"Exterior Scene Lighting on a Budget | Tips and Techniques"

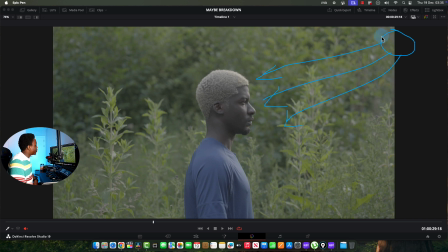16:26 You can't do that during winter because by 4 you'd have lost most of the sun, or all the sun. It would be dark already. So that was shining here, and then the camera was just on this side and it was shooting in this way. So you can see that that is happening,
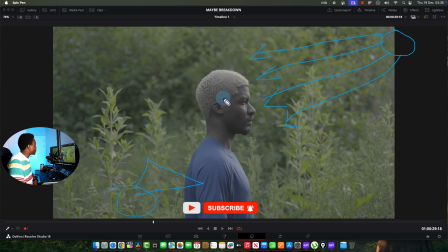16:42 and then we've got some very nice shadows on this side of the face, which creates the depth. Also here you can see the sun hitting in here, and then you can see the shadow on this side of the body. If I had time and I wanted to go an extra mile, what I would have done is to find a a
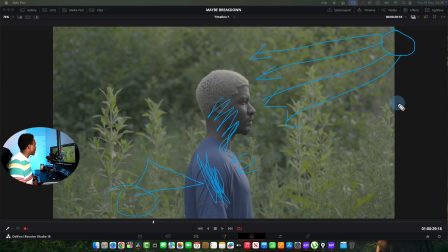17:01 reflector and bounce some light coming from here back to his to his back to highlight him here. But I didn't want to do that. If this was a commercial or like a fashion project, I would bring out a reflector and put some light here just to like separate him from the background.
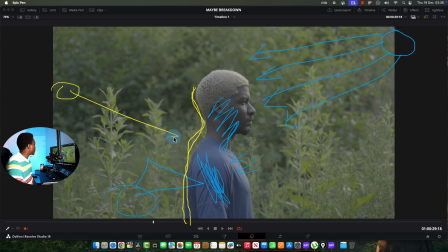17:17 So that light will probably be here and it will shine like this. Also not in front. It has to come from behind him, around here, just off, off screen. Because if you keep it close to where the camera is around here, then it will be shining on him from the front and it becomes front lit.
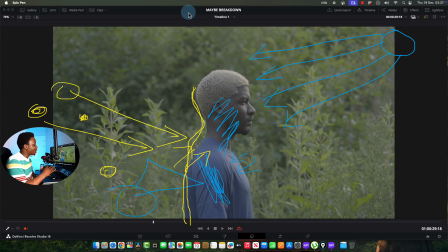17:35 And we don't want that. We want to always light and shoot from the dark side of where our light is coming from.
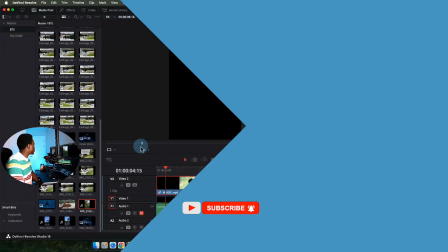17:42 Okay? I hope that's clear and that's helpful. This was a BTS of when we shot that scene, this one.
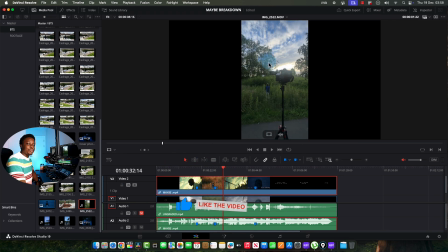17:51 So this is the BTS of that. I'm always scared when I put my camera on that tripod because I feel like it would fall. But it's not falling before, so I guess I'm safe. So that's this. Let me put it on the timeline so you can see it.
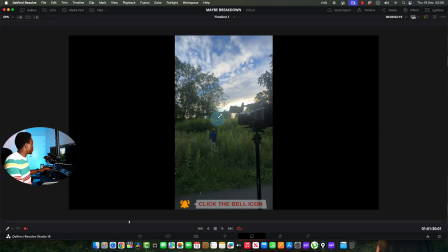18:05 So if you can see what that looks like, that's the FS6 with my 24-70.
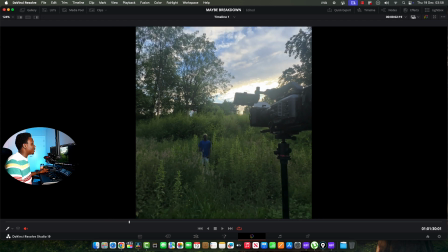18:13 And like I described before, you can see here that the sun is somewhere here in the sky. You can see the sun here. And the sun was just shining on him on this side. This was nice, but I wanted him to face the sun to get more wrap. So I told him to turn to the side.
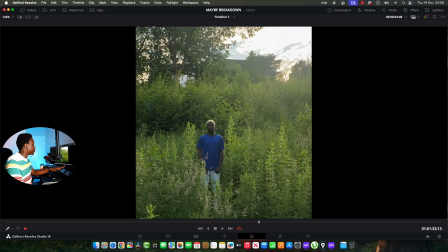18:28 And that just looks way better at the end of the day. If you look at the lights, you see how the lights was wrapping him here. And that looked good. That's a good shot. But the minute it turned and faced the lights, it was even better. So there are some things that are non-negotiables. There are some things that you don't have any control over.
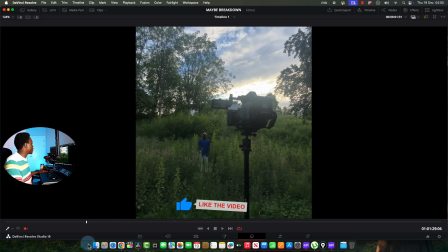18:48 And those are things like skies and stuff. So you have to like balance your camera for the things you can't control. You can't turn down the sky. You can't turn down the sun in the sky. So you've got to balance your camera for those things.
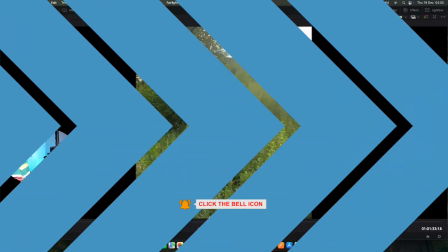19:00 Then just try to augment your light. So that's this. In the next videos, you'll be seeing how I made this color.
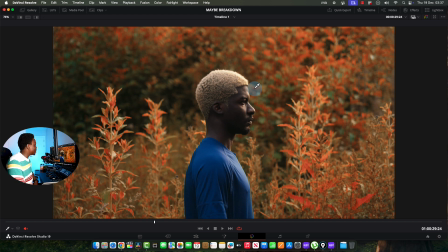19:06 It's quite easy, but this was the look I finally ended up with after grading. And you can see all the decisions I made and how they paid off. One of the things I also did intentionally was choose this color of top he was wearing.
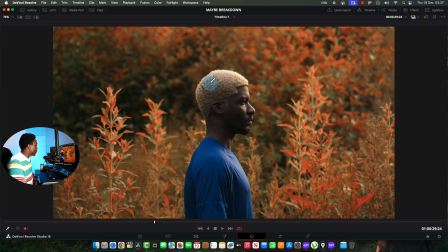19:20 I was very particular about him wearing this just so it can look and stand out from the background.
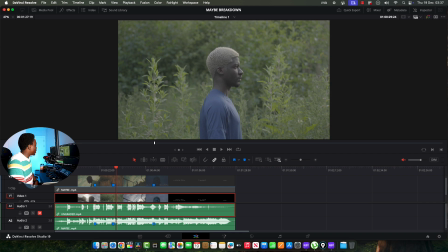19:26 You can see that it stands out. He was wearing blue and then the background is green. So that makes him stand out. So that's another thing that helps you to like make your skin tone pop. The choice of dressing, the choice of wardrobe.
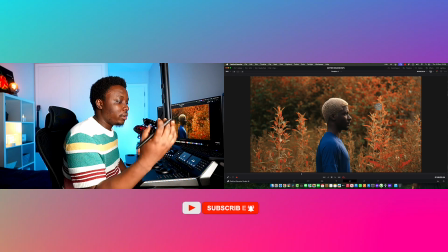19:38 What are you wearing? If you're wearing stuff like red might conflict with your skin tone because the skin plays around the reds. So if you're intentional about what the character is wearing, it also helps you.
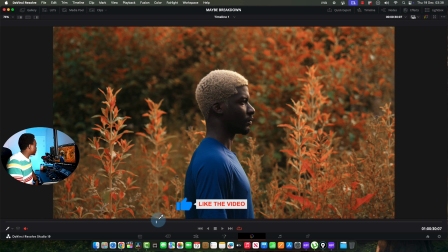19:51 Because I had good highlights in the face, I had enough highlights. You can see the sun.
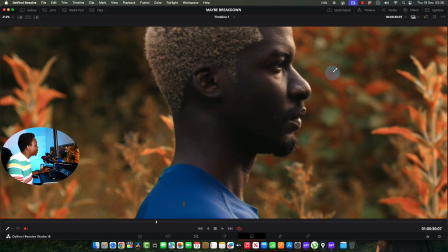19:58 I didn't overexpose. I just made it enough to show details. And you can see, you can look at all the details on his face and how that is helping.
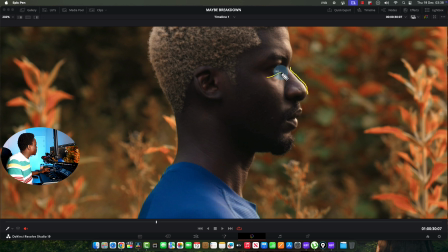20:05 See here, see the sun. You see how the sun is forming this nice V under the eye, which is a Rembrandt lighting. And you can see how the light is working.
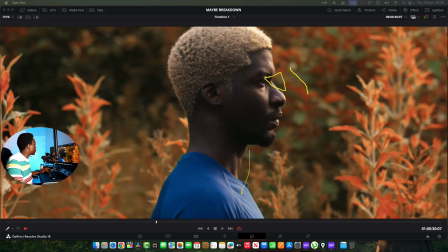20:15 Just here also, see how the light is really, really working and doing a lot of helping us to really get a good look on the film.
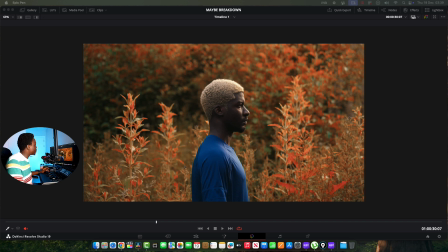20:23 What I did here was simple. I just changed the hue of this to something reddish because I wanted it to look surreal. I didn't want it to look like it was in the real world for this particular scene.
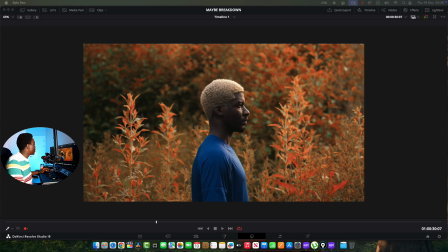20:34 So it was quite easy, but a tutorial of how I achieved that will be on my channel in coming days. Yes, that's it. The skin tone, nothing special that I did.
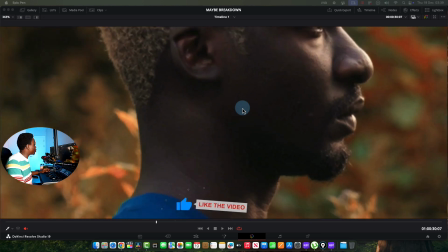20:45 If you shoot properly and you make sure you don't overexpose or underexpose your skin tone, I think that's the most important thing for dark skin tones.
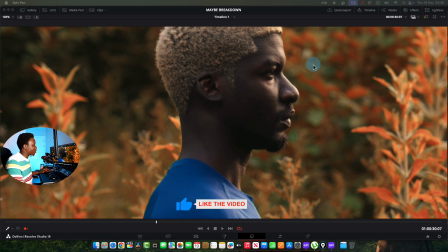20:53 Make sure you don't overexpose it, because if you overexpose it, then you will not be able to get details back.
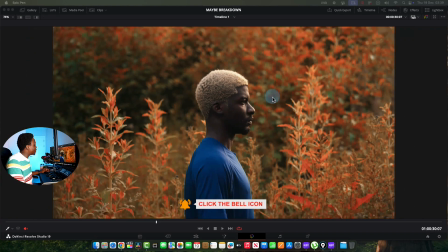20:58 And don't underexpose too much unless that's the look you're going for, just like I did for the silhouette scene.
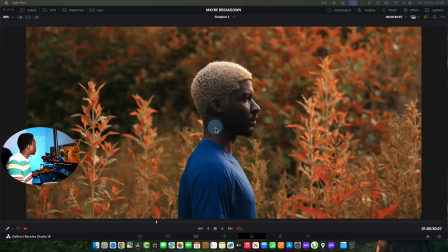21:06 So that's this one. I really love how it came out. And yes, so let's move on to one more shot.
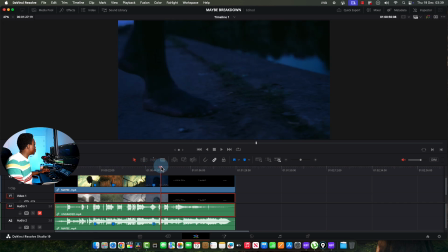21:12 So in the beginning, I told you that I only lit one shot, that there's only one shot that I used the light on, and that's this shot.
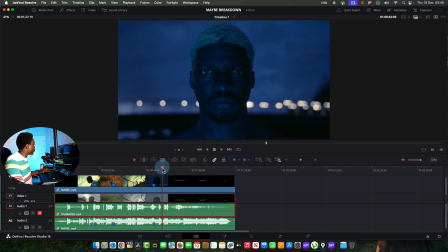21:19 Every other shot had no light. It was the only shot in the film that had a light, and the light was a tube light.
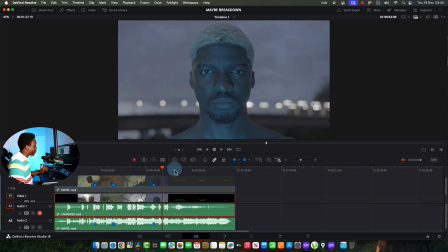21:25 So I'll show you. So the reason why we used that light was because it was dark. There was no more light here. I wanted the ambient light, but I wanted his face to carry emotion because this was one of the shots where he looked straight at the camera and I wanted to see emotion.
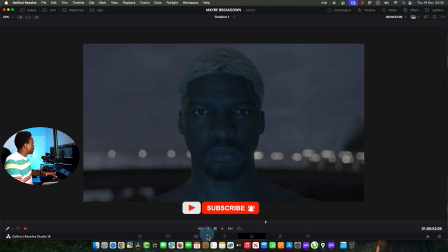21:40 Problem I would have if I exposed with that light is it would be so dark that you will not be able to see the expressions in his eyes.
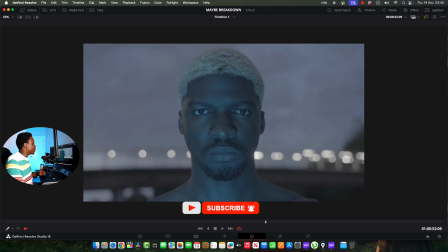21:47 And I really wanted his eyes to pop. All I did was to bring a tube light and I just made it vertical like this. I was the one holding the camera at the same time, so just put the tube light in front of his face, and that's why you can see, if you look at his eyeballs, you can see the shape of the light there.
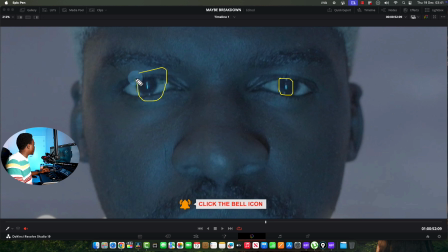22:03 You can see the shape of the light in his eyes. It's just a tube light, nothing else, and it just really helps to like bring out the details in the eyes.
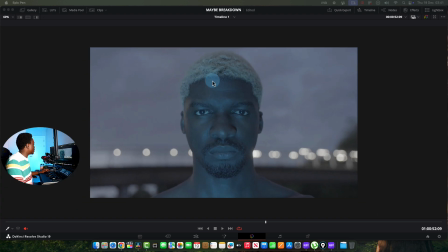22:11 If I didn't put an highlight in his eyes, then it would fall into like pitch black,
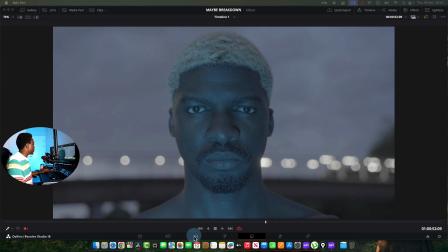22:16 and then it won't look as interesting as this shot finally came out to look.
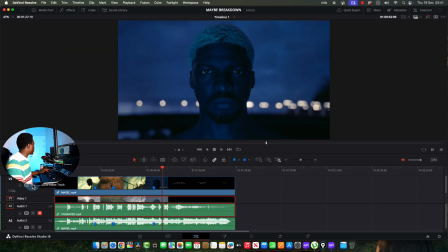22:21 I'm going to show you the finished version now to see what that looks like. So that's what that looked like. And I graded it to get cooler, to look this way, because I was going for, if you guys know the inspiration behind this look, especially the opening look, let me know, drop it to the comment section.
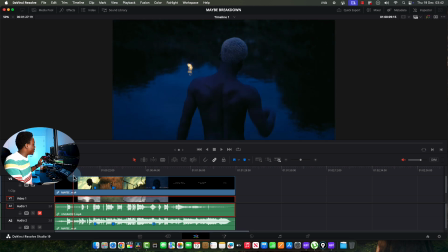22:37 Where do you think, or what do you think is a reference for this? What inspired this look?
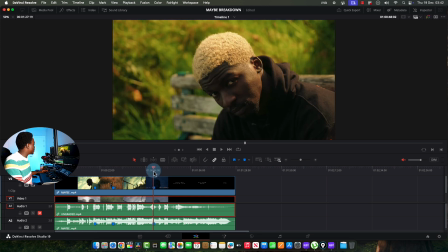22:42 It's a popular movie, and I feel like every filmmaker probably has seen it. Anyway, so this is the last one I'll be showing you,
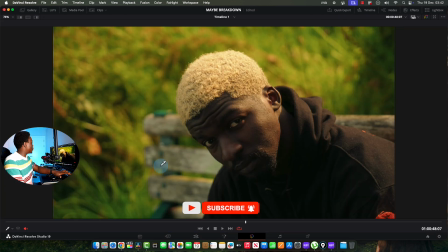22:49 and this is just a close-up of the other shot that we've shown before now, just to see what's happening here.
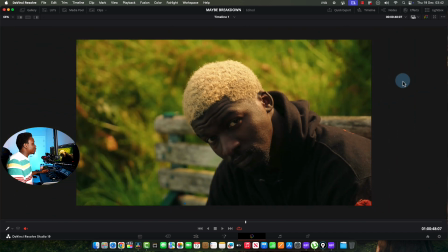22:56 The same thing is happening. If I do a top-down view, I'm going to draw a top-down again. This is our top-down. Oh, my hand is just weird. I can't draw to save my soul. So these are top-down. We have our character here.
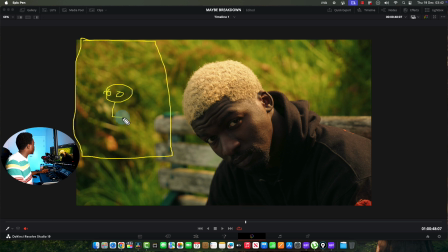23:12 These are his eyes. It's just going like this. And he's looking this way, right? And then we have the sun somewhere around there, and it's backlighting him. You know, the sun is backlighting him. So you can see the sun on his face.
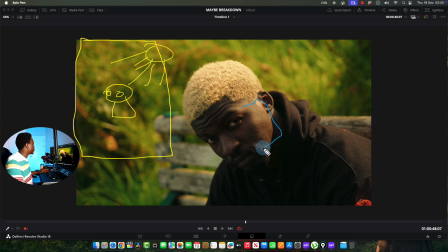23:30 If you look here, this is entirely the sun. So all I did was to expose for the sun, nothing more. This is the sun, and I allowed this other side of his face to fall in the shadows. And that's the side of the face where I put my camera. You know, if I put my camera on this side,
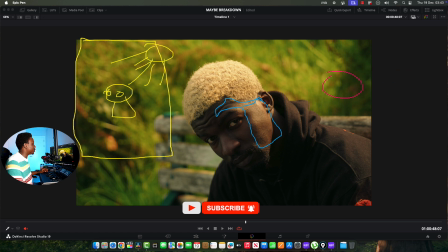23:48 it won't look great because it will be flat. So my camera was shooting from here. So this is my camera, here, here, here. And it was shooting this way. So that's what gives you. And you can see I didn't use an highlight in this shot. I didn't use any light in front of him.
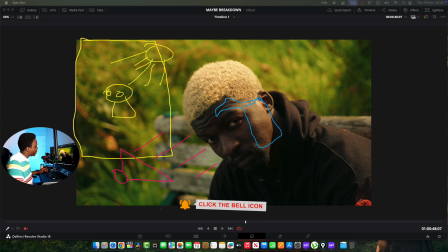24:03 If I wanted to, just because this particular scene, if you've seen the movie, this character was in a place where they feel lost. Putting an highlight there would kind of make them look a bit more glamorous. I didn't want that. I wanted the eyes to be void, to not have any emotions. So that's what I went for.
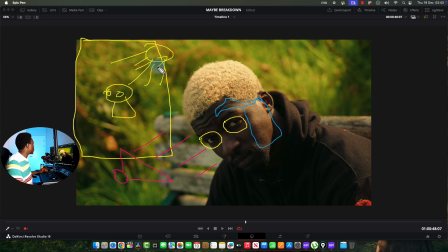24:21 And yeah, that's the look. Nothing out of place, nothing crazy. This was all shot with available light. There was nothing here that was shot with any big light or reflectors or diffusers.
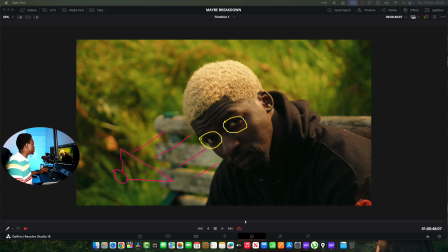24:37 Nope, I didn't do any of that. I just used available light and make sure that I was watching my ratios.